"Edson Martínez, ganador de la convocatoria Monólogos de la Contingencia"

Luego, al no tener rostro, al ser un personaje con cabeza de globo,
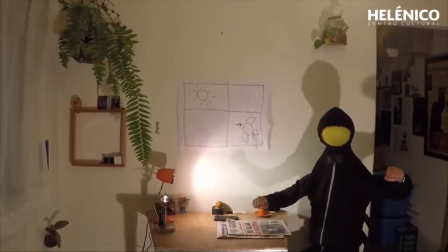(4:24)
pensaba en la posibilidad, o pienso en la posibilidad,
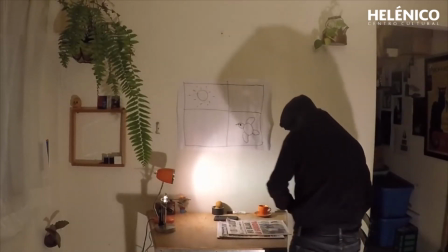(4:28)
en esa especie de anonimato, de que más gente pueda identificarse o reconocerse con ese ser,
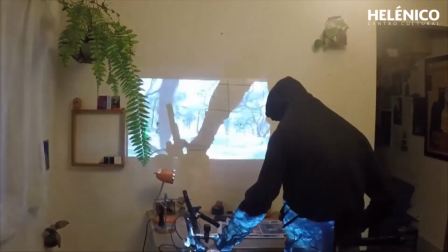(4:35)
que también al ser cabeza de globo le da un toque fantástico también al personaje. Y esa es la idea.
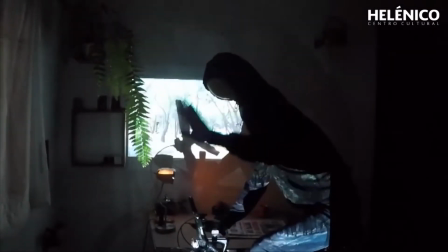(4:50)
Más que pensar en un mensaje, qué decirle a alguien más, al espectador, a quien lo pueda ver,
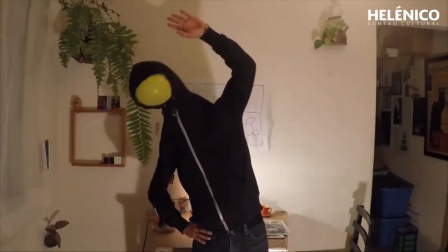(4:59)
es compartir una sensación y un
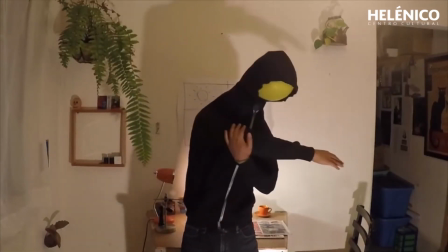(5:04)
estado de ánimo y pensar que puede haber un reconocimiento mutuo en donde uno solamente puede decir ah mira, yo así me sentía o así me sentí un día y ya, esa sería toda la intención si utilizamos este tema de I will survive, sobreviviré que pues de por sí es alentador, de por sí tiene un toque esperanzador y eso sí, así salió, entonces, y me da gusto también que haya resultado así. El impacto que puede tener este reconocimiento en mi carrera, además de la evidente satisfacción que me da, es el poder contar o la posibilidad de ese soplo, de ese ánimo que puede generar un estado de confianza también donde uno dice, bueno, aquello que hago, que realizo y que comparto puede tener también una aceptación y puede tener reconocimiento y esto puede generar que más gente pueda identificarse con eso y puedo sentir que eso que estoy haciendo también tiene un sentido. Y hay un otro con quien uno puede entablar
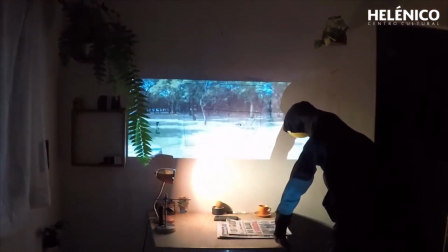(6:40)
un diálogo y eso me parece que es de las cosas más importantes por las cuales uno hace esto que hace.
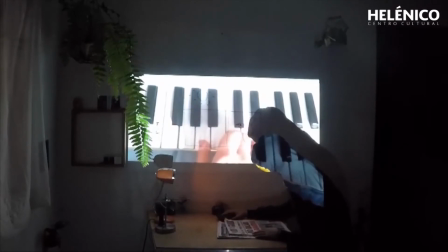(6:48)
acerca de las convocatorias de la Secretaría de Cultura
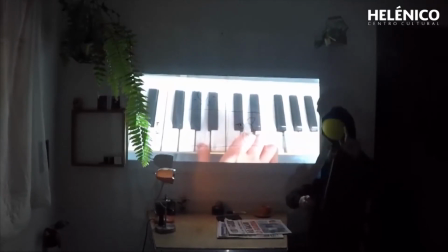(6:54)
que lanzó en esta época me parecen importantes,
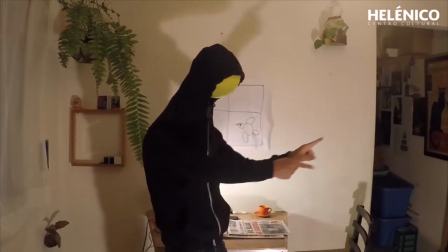(7:01)
me parecen necesarias y me parecen muy oportunas para poder ayudar,
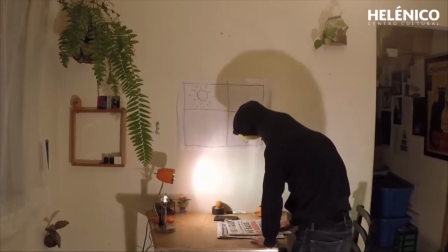(7:09)
apoyar a artistas, grupos y proyectos en esta etapa, en esta época de mucha incertidumbre, poder contar con un apoyo económico para poder seguir llevando a cabo estos proyectos, este discurso, seguir elaborando pues el quehacer de muchos artistas, entonces me parece muy importante y agradezco que se hayan creado y estoy muy de acuerdo en que se hagan y en que se sigan haciendo. Muchísimas gracias, un saludo, hasta la próxima.